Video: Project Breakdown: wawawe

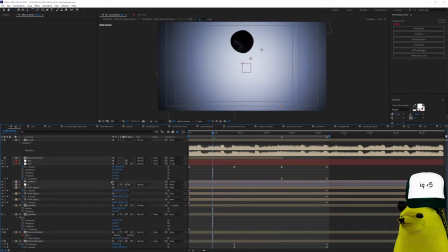29:08 This is a cool thing I figured out how to do. You saw me mask the hands.
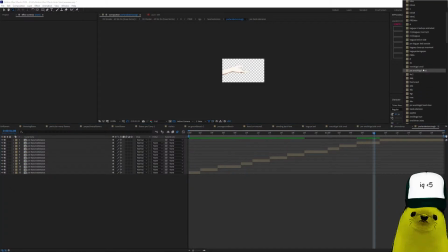29:19 La la la. There you go. Some mask the hands on stream.
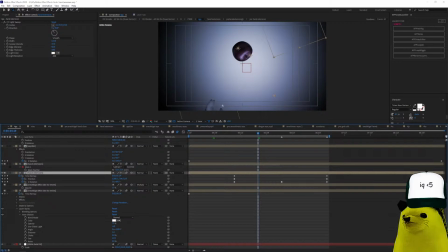29:27 You can check that out. It's like 2 hours or 4 hours long. And then I had CC light sweep. I didn't do duplication here. I made this apple. It's just a PNG of an apple, and it just rotates.
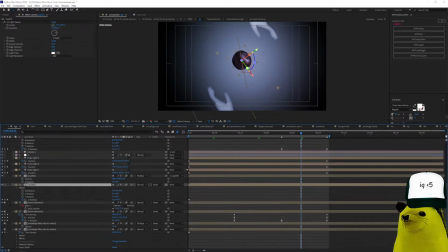29:39 And I made the camera rotate a bunch.
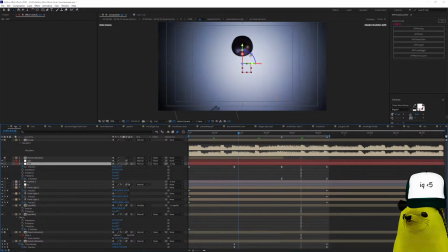29:44 Okay, that's why it rotates first, and then here it rotates.
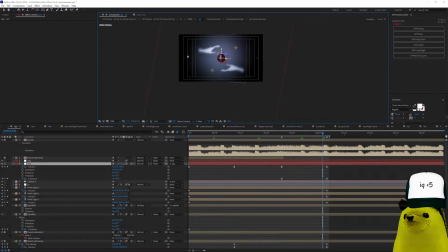29:48 And here I added blur on the hands to make it look like they're just appearing over there.
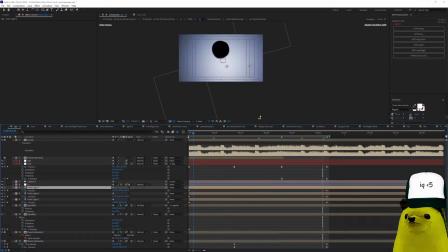29:53 And something else, I moved the 3D lights here so that it goes from white to black.
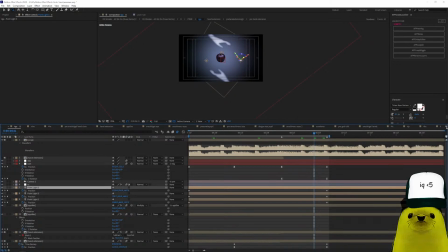30:02 Looks pretty cool. I saw a comment that said that it looked like Big Apple, that song. I don't know if I wanted to do that, but I made it on
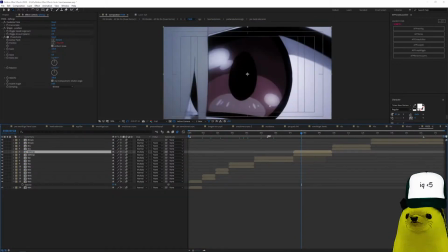30:16 subconsciously, unconsciously, I don't know. Here you have the eye of the tiger.
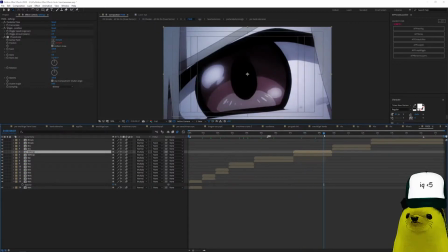30:21 This is just the anime, but I added this effect here. You can see here. This is CC radial blur.
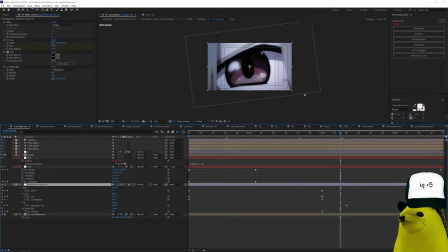30:29 CC radial blur warp CC lens. Okay, that's what it makes it look like.
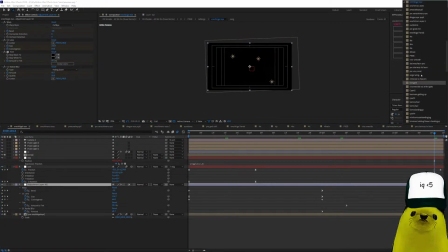30:34 Poof, and then goes to black. I think it looked pretty cool.
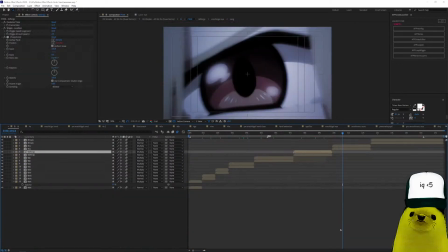30:42 Where the fuck is this shit? Now this scene, this is the most edgy thing, I guess.
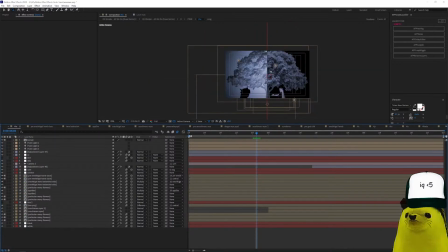30:49 Since the song was about paradise, I thought about the tree of, and the apple, Adam and Eve are paradise. I was listening. I finished listening to John Milton's Paradise Lost
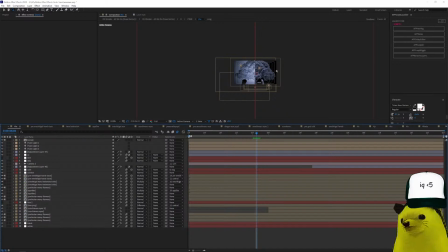31:02 while finishing this video, so I guess that influenced my the final result.
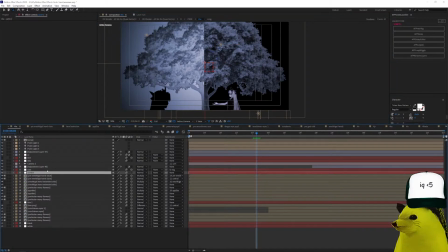31:10 So we have 3 lights. How I made the control. You have warp here. The warp goes like this. You see? See warp. I made these eyes. These eyes are actually from Orochimaru.
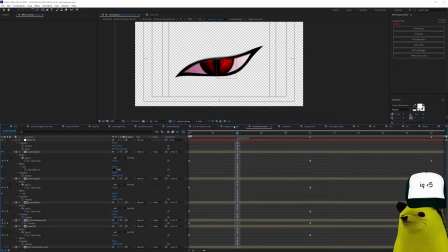31:32 Let me show you. You see? But I added this eye from this pupil style from some random dragon PNG eye dragon.
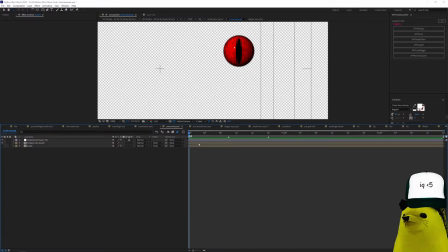31:42 Look, a snake. Sorry, snake PNG or dragon PNG. Look, from Google.
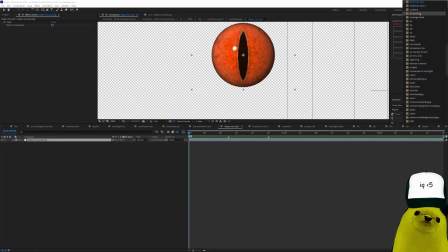31:48 Okay. And the Orochimaru eyes are just.
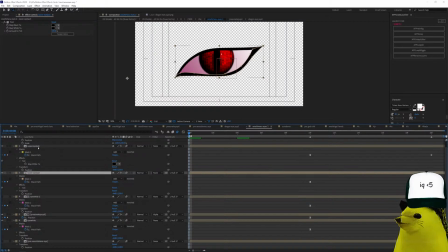31:54 You see, I masked this part and this upper eye part. You can see.
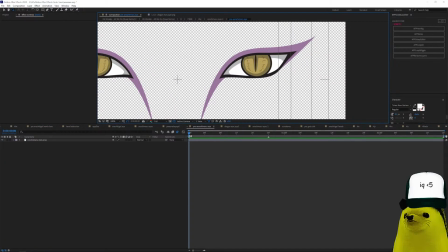31:58 I use this as reference, but actually only this part, and I changed the pupil to that other image, and it kind of worked pretty cool. Let me show you something else about the Orochimaru eyes.
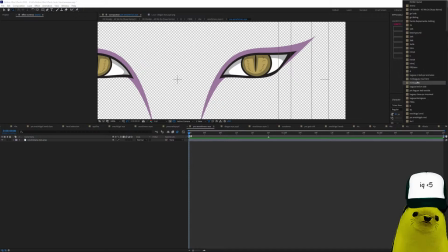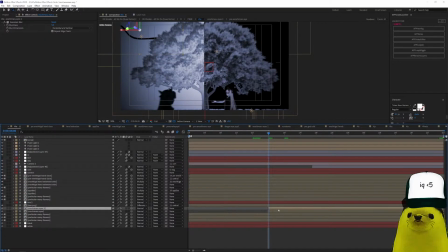32:19 The Orochimaru eyes, to make this
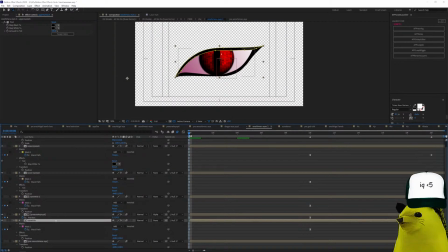32:25 red to white, it is a gradient ramp. Alright, let's go back to B. We're still on B. We gotta finish, okay?
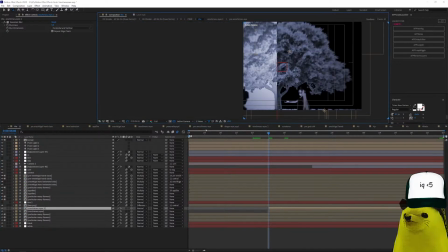32:39 This part, alright, so this is a 3D scene, so I'm gonna show you so that you understand how it looks, how it actually looks on.
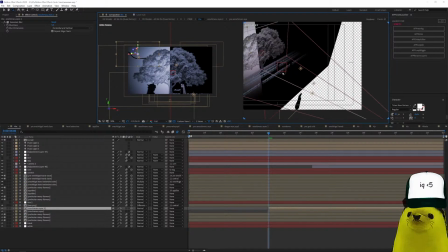32:48 There you go. So I have front Ershkigal with no hand extended, and then Ershkigal small with hand extended. I have the tree here, and I made the tree on a difference, so that's why it's
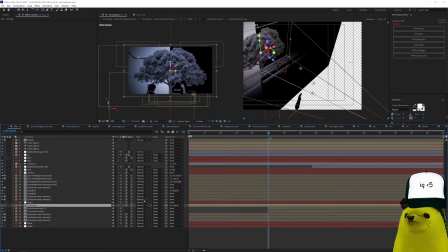33:04 2 colors, because I put it normal, you see, it's just that way, so it is on difference mode. Alright, the Orochimaru eyes are also on the background.